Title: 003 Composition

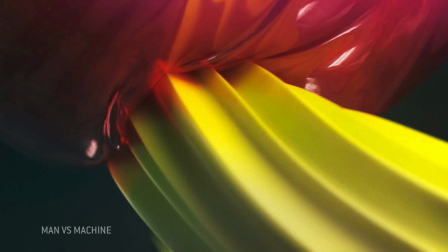Firstly, to imply that there's stuff outside the frame and that we're looking at what's inside the frame because it's important and not just because there's nothing else to look at.
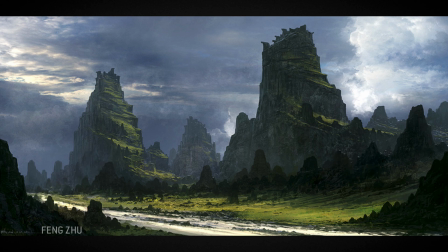It helps focus a viewer's attention to what is inside the frame, because when the eye wanders to the edge to see what it's missing,
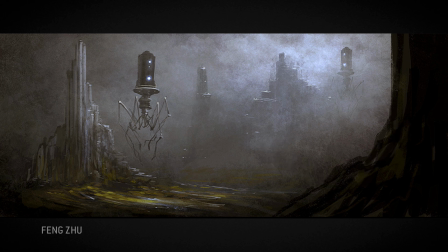it kind of gets bounced back in by virtue of that stuff being cropped off. Again, think of the frame as a camera.
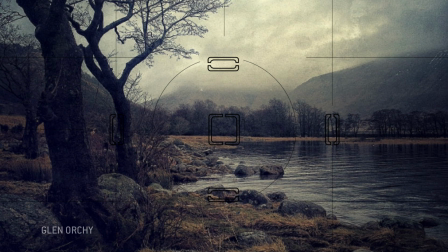When you point a camera at something, it's because that's where your attention is. You point your eyes at something because that's momentarily where your attention is.
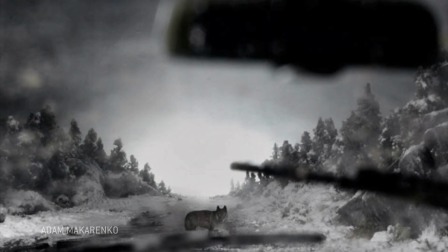When someone else is looking at your frame or a photograph you've taken, it's a little like they're looking through your eyes for a second and being focused on what you were focused on.
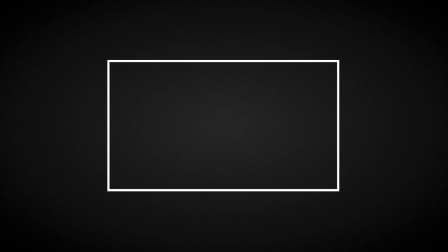What's outside the frame is generally uninteresting in that moment, and what's inside is important.
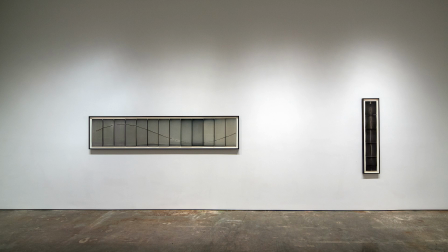I mean, that's what's implied anyway. When you walk up to a white wall with a picture hung on it, you don't spend much time inspecting the wall, right?
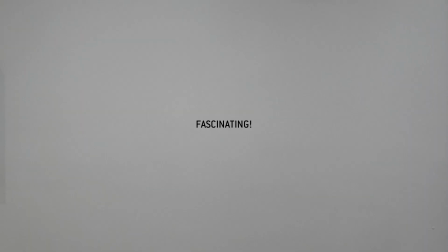Not unless you're really weird. So having some things out here can serve a few different purposes.
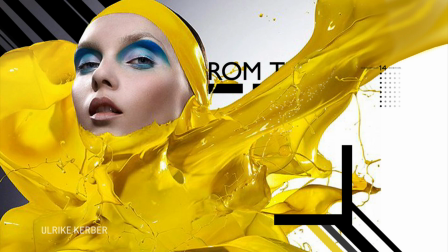In some instances, it can help to anchor the imagery to the frame so that things aren't seen to be floating so much. Meaning, if all your stuff is in here, it's slightly less relevant where the frame is or what its shape is.
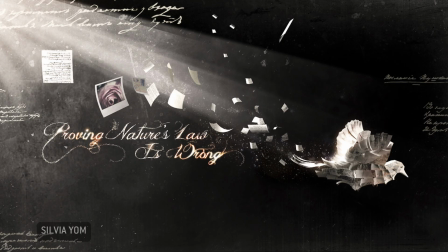In some instances, it can suggest that there's a bigger picture and that there's stuff outside the frame not being shown,
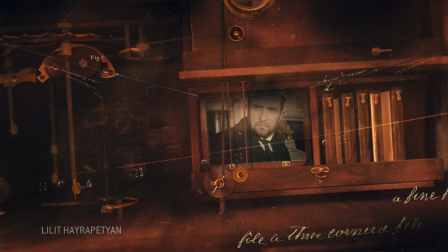which can potentially either be frustrating to a viewer or can make them curious.
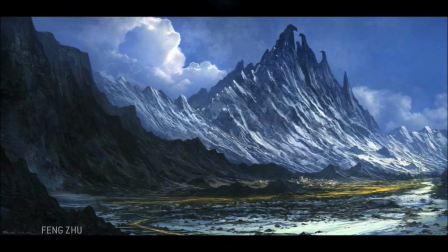And certain shapes can also provide guidance for the eyes to keep them moving around these areas instead of being distracted by anything non-essential.
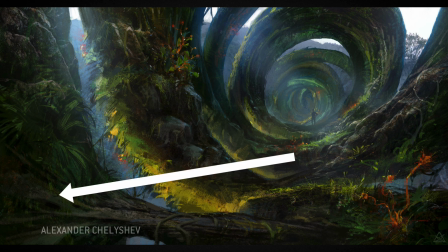There can be kind of a boundary effect when the eyes scan out to the edges and go, this isn't as interesting as this stuff, so I'm going back in here.
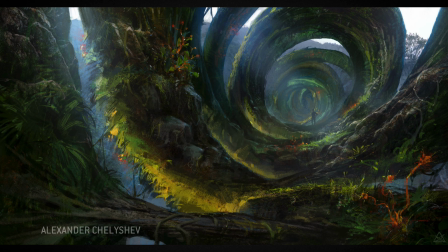Which kind of helps the eye keep moving mostly in the areas that you want it to.
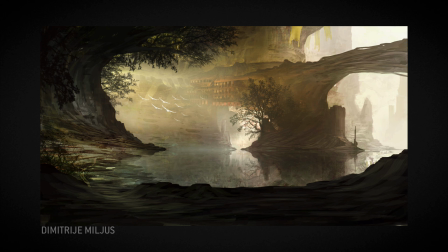And since we tend mostly to make compositions in rectangular frames,
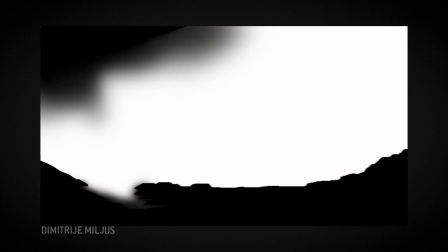it can also have the added effect of making the effective shape of the frame non-regular and more engaging.
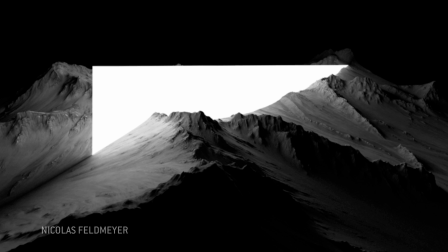So that's just a simple strategy for thinking about what's beyond the frame, maybe hinting at it, and in doing so drawing the viewer's eyes in.
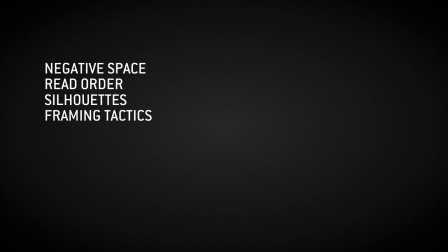Like all these things, you can use it for effect, or intentionally not use it, again for effect. Just something you can be aware of and keep in your toolkit. And again, each of these are just strategies amongst many strategies that use the basic contrast in different ways.
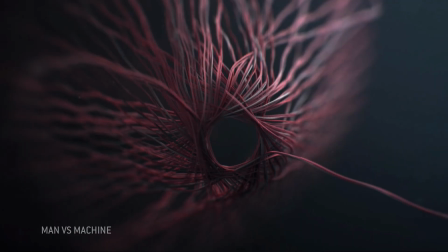Negative space is about a strategic use of detail and density.
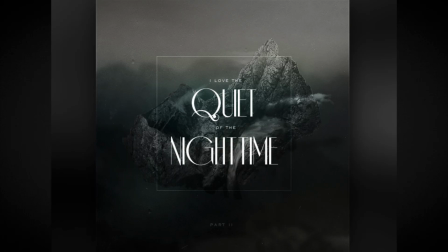Read order is about using scale or value or any of the contrast really to build a hierarchy of what's important.
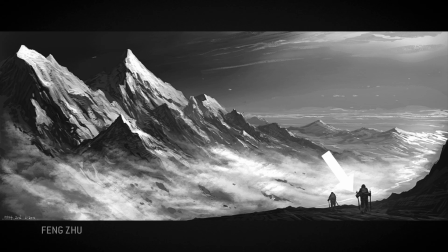Silhouette is really using contrast to make strong edges for elements that need to stand out or carry important information.
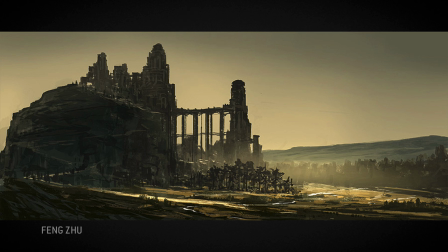It's really that simple.
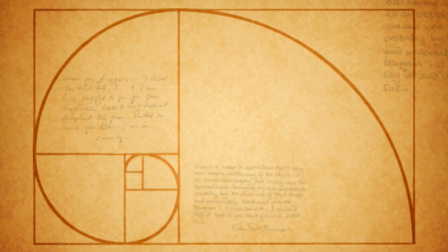And there's a bunch of other stuff like the rule of thirds, golden proportions, symmetry and asymmetry, and so forth that are all helpful to keep in your back pocket.
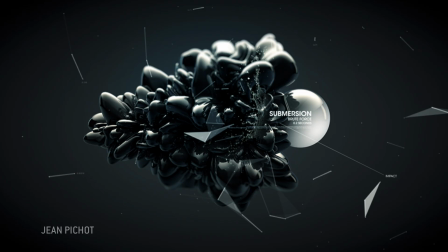But understanding how to wield these ideas about contrast at every level can really go a long way toward making engaging imagery that people just like looking at,
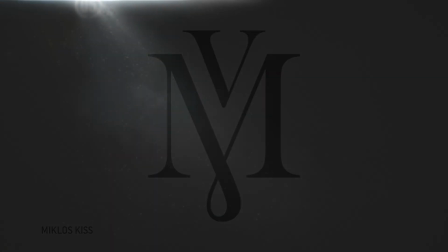so that you can present them with ideas or stories that then mean something to them. Now, having just said that, let's make a real quick composition that basically doesn't mean squat.
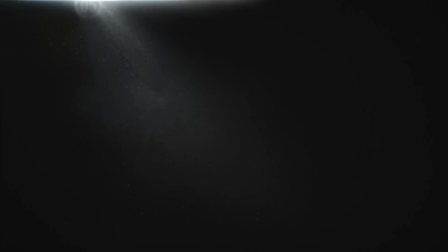Let's kind of stick to our circle theme here and use texture and value and density in all of our goodies to make something that's legible and feels intentional.
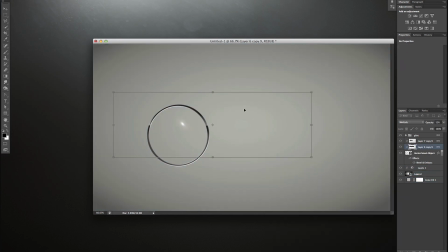So I'm just going to start out with, a basic circle and just kind of hack away at it until I figure out what it is that feels right.
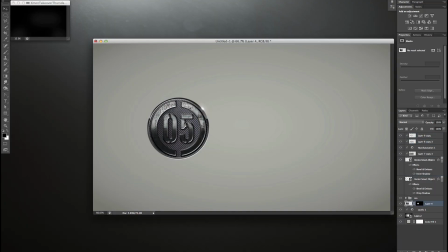And for me, that involved, bringing in some texture, starting to create an element that,
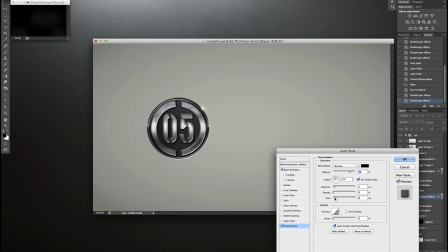maybe that doesn't necessarily mean something, but that maybe feels like something or evokes some kind of mood.
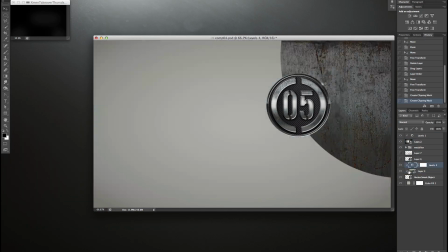I think this little roundel is a nice way to kind of start creating a focus for the image.
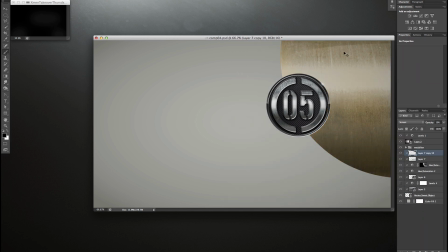Maybe this could be something that we try to direct attention to in the composition.
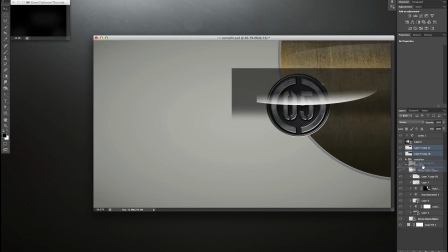And the secondary circle is just, the exact same thing.
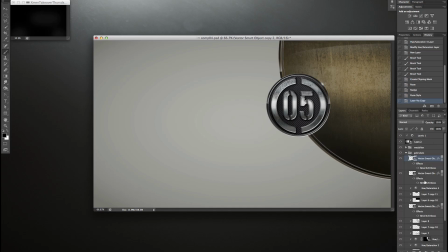We're just attempting to start to create an idea of what's going to be in the image, how this composition is going to work.
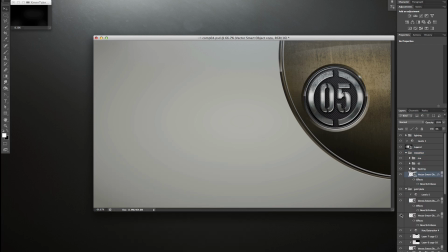And so I'm starting to think like, okay, well, let's pick a spot in the frame and make it the focus.
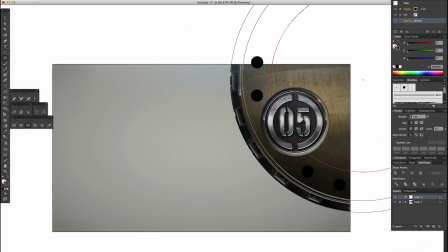Let's just start building stuff out in that frame. And at this point, I'm starting to think, okay, well, I started out with something kind of metal, chrome.